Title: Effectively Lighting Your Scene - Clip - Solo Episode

Oh, actually, that reminds me. That didn't remind me. Something else reminded me.
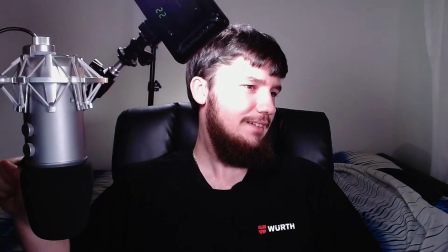[0:05]
But I have this light here. Um, the reason why that's important is because I didn't have that last time.
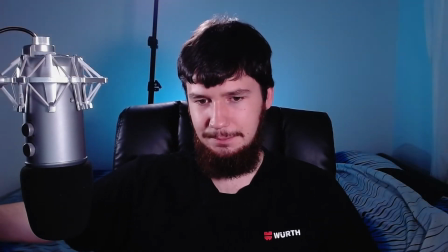[0:11]
So I've actually got a 3-point light set up now. I actually had this during the Trav Crypto episode.
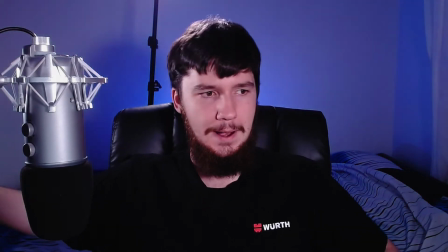[0:17]
I just didn't mention it. Now I actually have a light here.
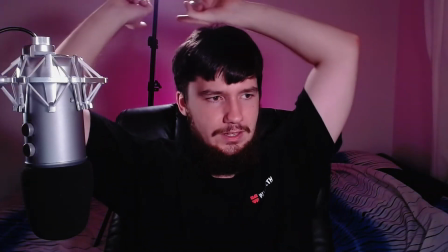[0:21]
I have a light here, and I have this, that one there, and also the one in the background as well.
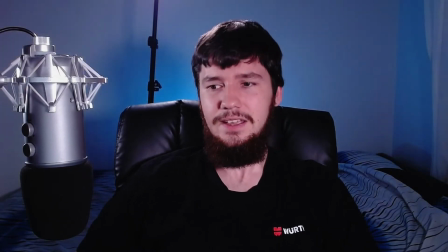[0:30]
I guess it's technically 4. Yeah, it's 3 lights on me, and then a 4th light at my background.
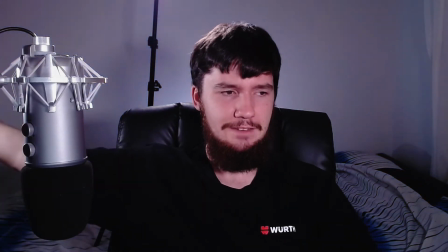[0:37]
But I found that not having this one here, as you'll notice,
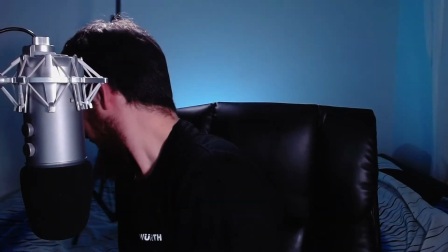[0:43]
even if we put this one here, this is how I had it set up before, and
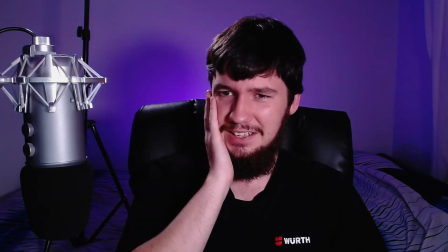[0:50]
like it looks okay. But you notice this like this massive shadow here, and especially down here.
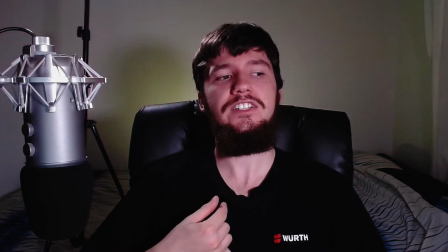[0:58]
This is where it really bothered me. This shadow under my beard. If I didn't have a beard, it'd probably be fine.
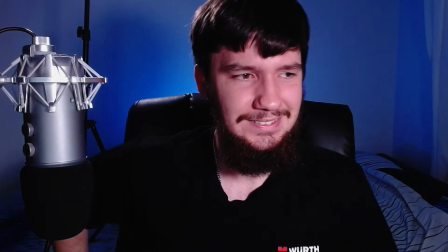[1:03]
But having the beard there, it makes it just it doesn't look great, in my opinion.
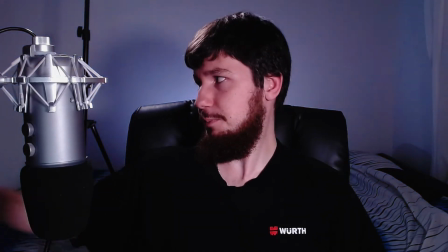[1:10]
I know some people might like the look, but for me, I felt like it kind of looked...
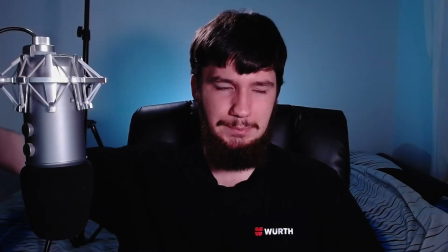[1:14]
It felt like I just didn't know what I was doing with my lighting, so I was like, okay, I'll just add a 3rd light to this setup,
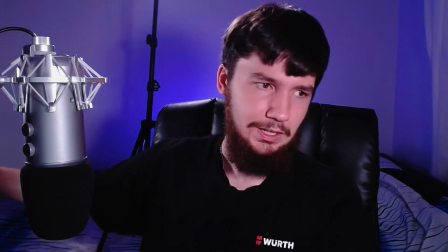[1:22]
and then I can have a dedicated fill light. So this... Okay, yeah, we're gonna do some lighting information.
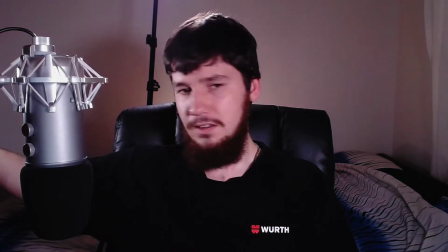[1:28]
I guess I still have this weird shadow here, but it's not really that bad. I'll see if I can address that in some way.
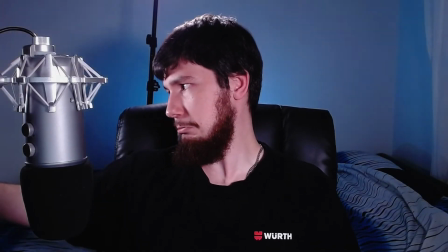[1:36]
Maybe if I make the light lower or something. I don't know. I don't know how I can address it.
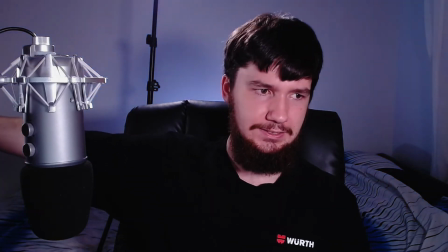[1:41]
So a light to my right hand side here. This is called a fill light. Actually, we'll turn this one off and we'll go one by one.
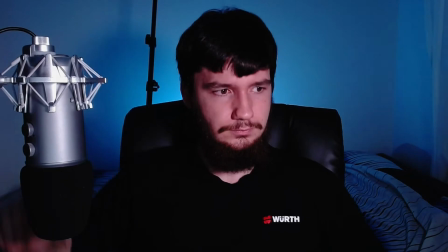[1:49]
So here we go. So this light in front of me. This light is called a key light.
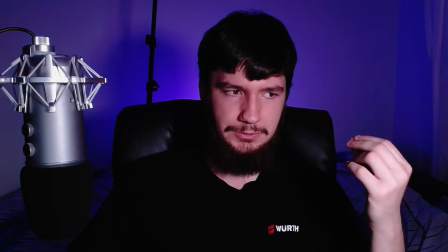[1:54]
A key light is basically the light that lights up your subject. That's pretty straightforward what it does.
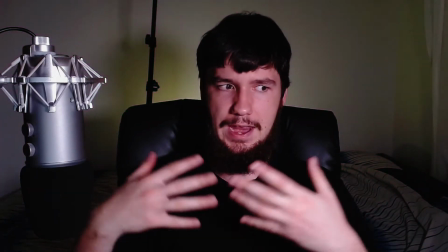[2:02]
So this just gives you some light on the subject's face and makes it so you can actually see them while they're in a dark area.
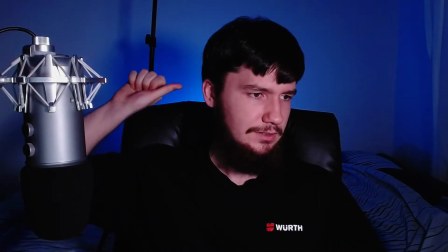[2:09]
That light I have in the background, oh, there we go. I don't know how thumbs work. I don't know. Why was I looking at the, I was looking at the preview rather than feeling where my thumb was pointing.
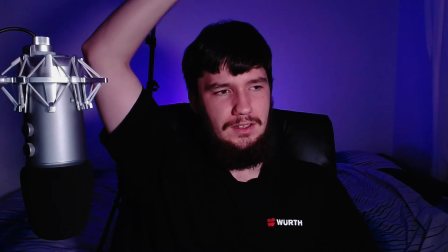[2:27]
Anyway, this light in the background, I guess you could technically call it like a backlight.
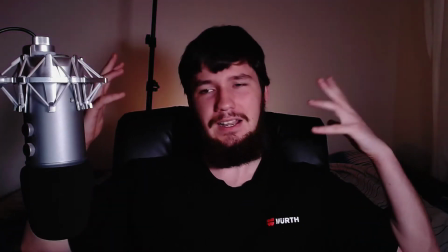[2:33]
I don't think it's got a proper name. Being colored, I guess you could probably describe it as a gel light as well.
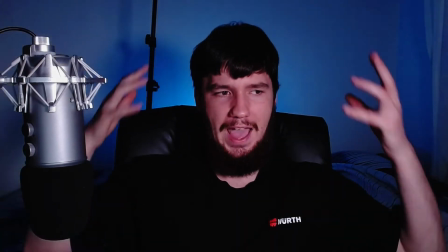[2:40]
So basically it's just a colored light that adds some, some color to the background.
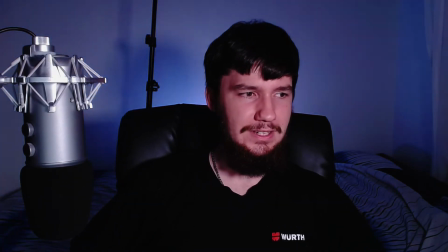[2:46]
One thing I might do is I might actually get a second one,
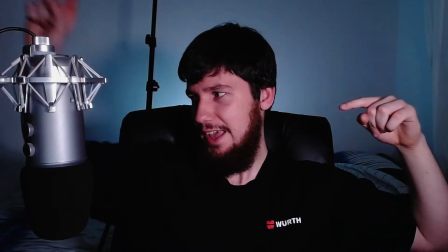[2:51]
have them run on different colors, have one on the left, have one on the right, and see what actually happens there.
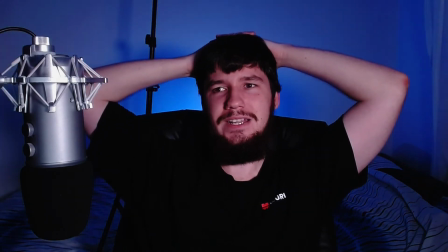[2:56]
I think that could be a really interesting look as well. I might try that out and just see what happens. If I don't like it, I just won't use it.
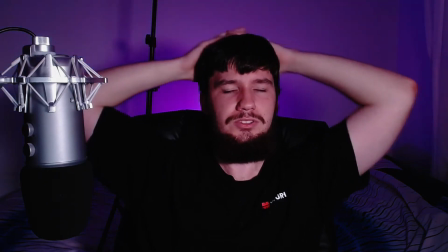[3:02]
But I think having the second light there will also address the problem where I have the
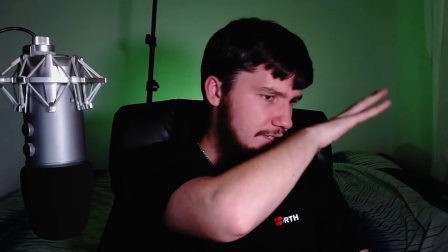[3:09]
light coming in from the side here, kind of getting rid of a lot of the brightness of it.
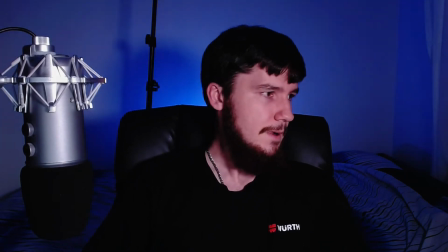[3:15]
So I think having 2 lights there actually could really address that. The other way I can address that, obviously, is by actually blocking the light out. But that'll be a massive pain to do, because I don't have blinds here. I have like a roller shutter, which is fucking annoying. I hate this thing. But it's not like a metal shutter. Metal shutters I can understand. This is like one of those just regular blind shutter things. It's stupid. Don't ever get them. They're bad ideas. Anyway, next light.
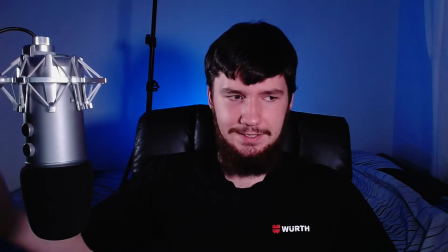[3:46]
This light here is a fill light. So fill, as you can see, it fills in my face.
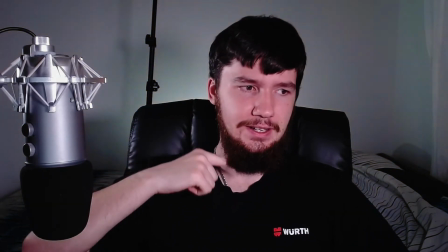[3:53]
And also, the nice thing is it actually takes my beard and sort of adds this glow around it.
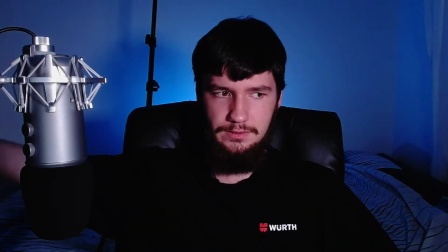[4:00]
So if we take that off again. Actually, if we raise the light, you can see it.
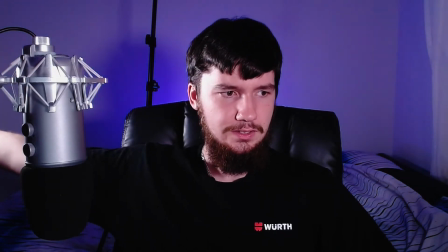[4:06]
So there we go.
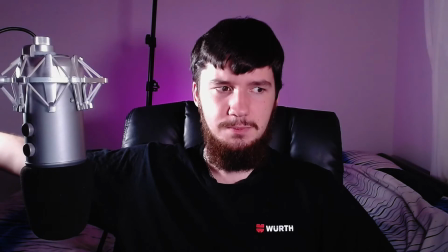[4:08]
Obviously, if I raise it up too much, it's going to massively overexpose my face.
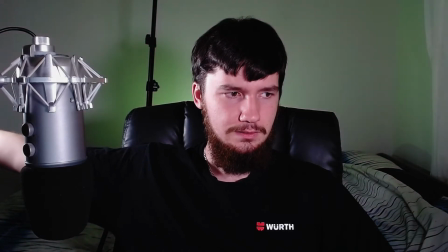[4:12]
But it also makes it so my hair, my dark hair, my brown beard with my black hair. I don't actually dye my hair. I just happen to have a brown beard. Just in case anyone's curious. I don't dye my hair. I just have a brown beard. Now people are going to start saying I dye my hair just because I said that. I'm 22. I don't need to dye my hair. And if my hair starts going grey, I'll let it go grey.
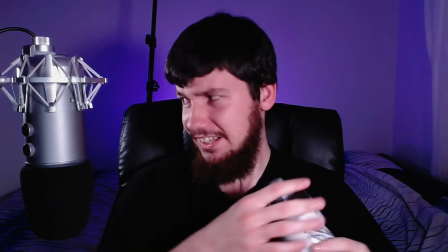[4:37]
Anyway, this light basically just fills in my face and makes it so I stand out from the background.
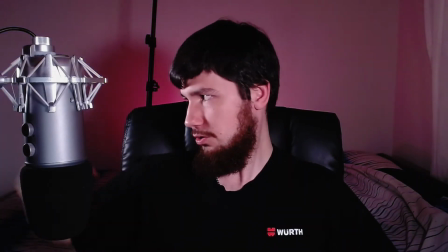[4:44]
So we will get rid of...
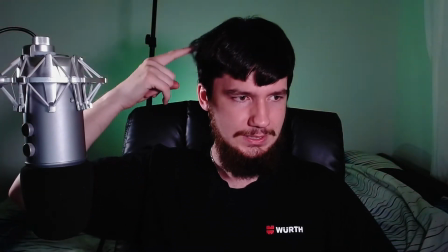[4:46]
Also, yeah, because it lights up all of this, it also lights up a bit of my hair here, which also makes it stand out a bit more against there as well.
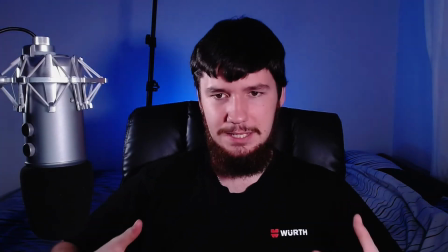[4:54]
So it's basically just going to make me pop a bit more from the background. if instead
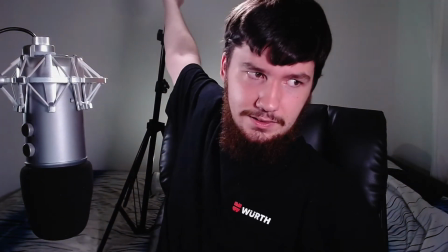[4:58]
we have the hair light on, the hair light is a very straightforward one. So So we'll get rid of this one here.
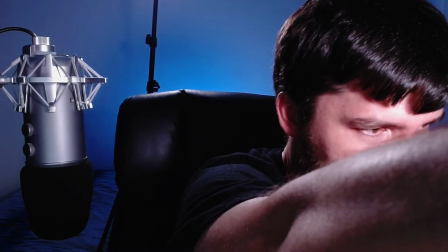[5:04]
The hair light, we'll get rid of all the lights except the hair light. Does exactly as what you'd expect.
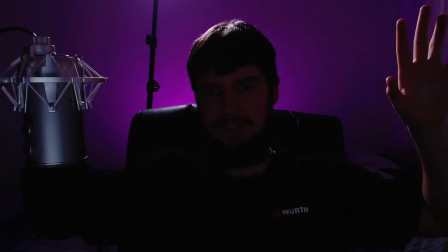[5:11]
It lights up my hair. Now this does basically the exact same thing as the fill light, but is significantly more extreme.
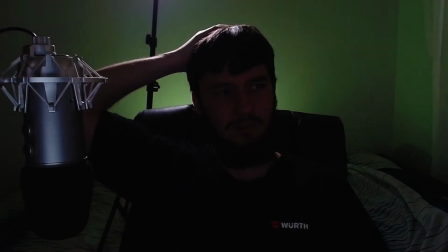[5:18]
So having the top of my head here being like basically white, obviously with a better camera,
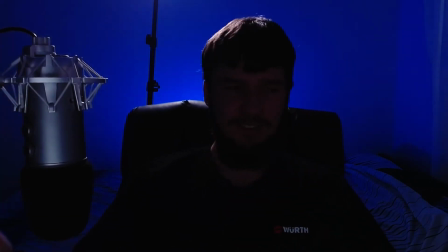[5:26]
I just coughed again.
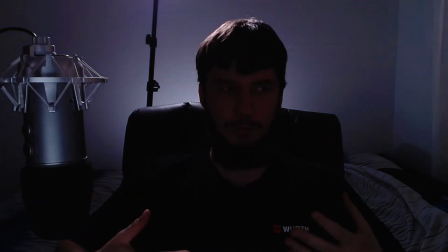[5:28]
Obviously with a better camera, it wouldn't be as extreme, it wouldn't be as overexposed, but it would still make me stand out from the background itself. Basically the hair light does exactly that. It lights up my hair to make me stand out.
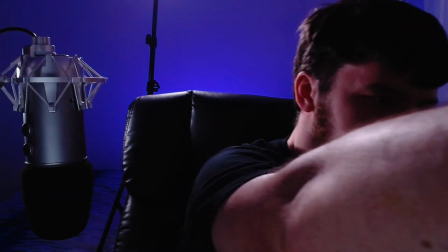[5:40]
So having all three of them there, basically what we get is not a very flat look.
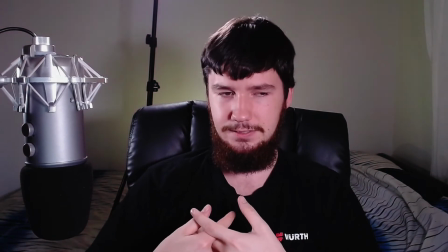[5:48]
Like if I had this light over there, you'll notice there's not really any depth to my face. This, having the key light here, still lets the natural shadows happen.
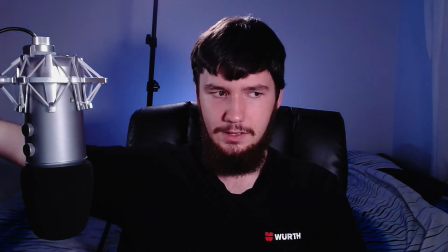[5:58]
Maybe if we turn that down a bit, you can see it a bit better. As you can see, like, you can still see, like, the natural curves of my face and the natural shadows appearing,
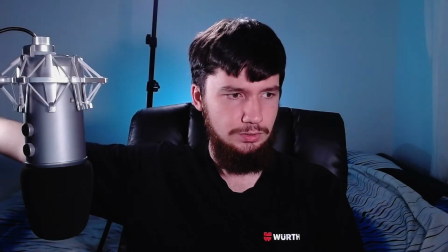[6:06]
but having it like this also gives me the benefit of having this fill light here where now I can actually stand out against the background.
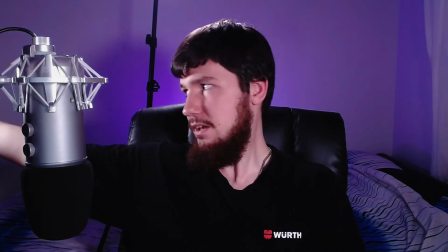[6:14]
Now, this overexposure, once again, is because of my shitty camera. It can also be addressed in another way, which I do want to look into doing.
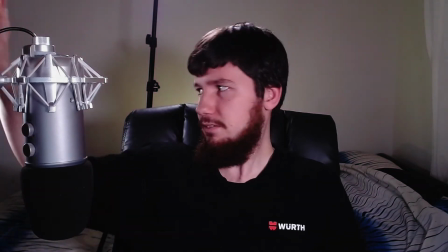[6:22]
If I get some, like, fabric and put over this, I can soften the light.
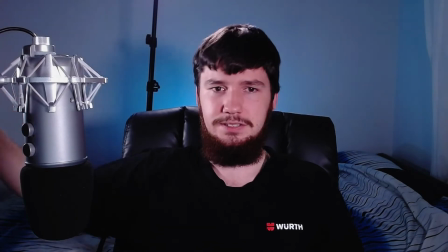[6:26]
So softening the light, basically, what it does is makes the shadows less harsh.
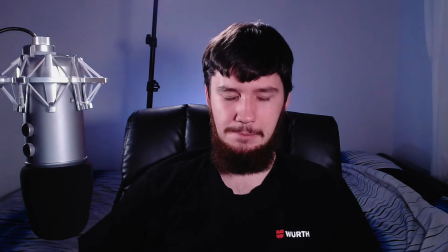[6:32]
That's the best way to describe it. As you can see, there's like a bit of a harsh shadow right here.
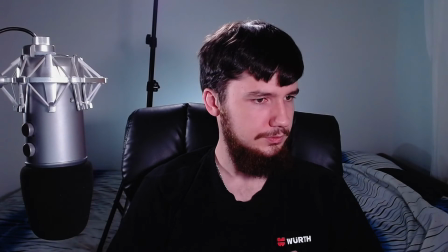[6:38]
Like, again, if we turn my head like that, there we go. You can see it.
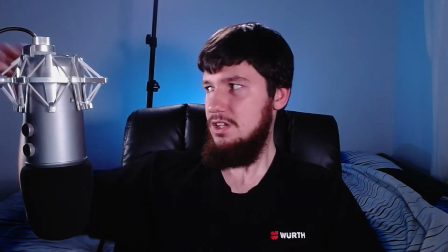[6:41]
So it seems like there's a really harsh shadow there, and that's because there's a filter on this technically.
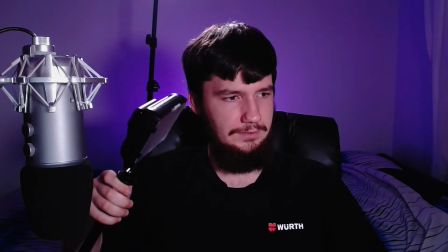[6:48]
We'll turn this off. Like you have this little plastic filter on it that comes with the light.
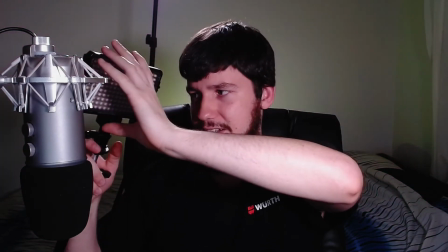[6:53]
And I can replace this out with a different one, but it softens the light an absolute tiny amount.
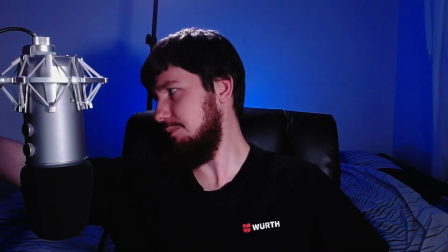[7:02]
What I actually want to have there is something a bit more extreme, and that should address a lot of the problems.
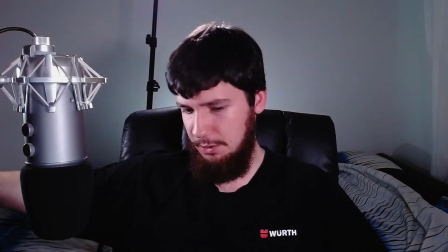[7:07]
I do have some fabric where I can go and make something up myself, and obviously I could go and buy something to do it, but I have like $3 of fabric and I can do it.
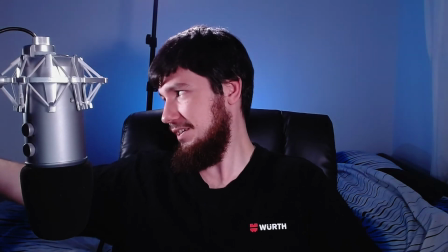[7:16]
I'll just make it like a Velcro thing and put it over the light basically and do it like that.
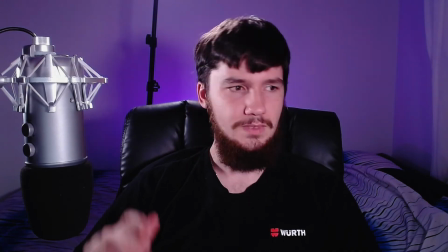[7:20]
But yeah, that's sort of how my lighting setup works now. And I'm probably going to go and do a video on it at some point as well, just because people keep asking me about like my lighting setup and my microphone and how I've done all of this. It's nothing super complex. I'm still kind of guessing what I'm doing along the way as well. It's just a matter of I put in the effort to go and actually look into how to do some of this stuff, and now we have this garbage webcam, the C920, that looks like this, which simply wouldn't be possible without, you know, some decent lighting as well. It's not just the lighting, as well as my LUT. LUTs are also super important. LUTs basically let you change the colors of basically it adjusts the colors of the webcam, or adjust the colors of the camera. That's pretty much what that does.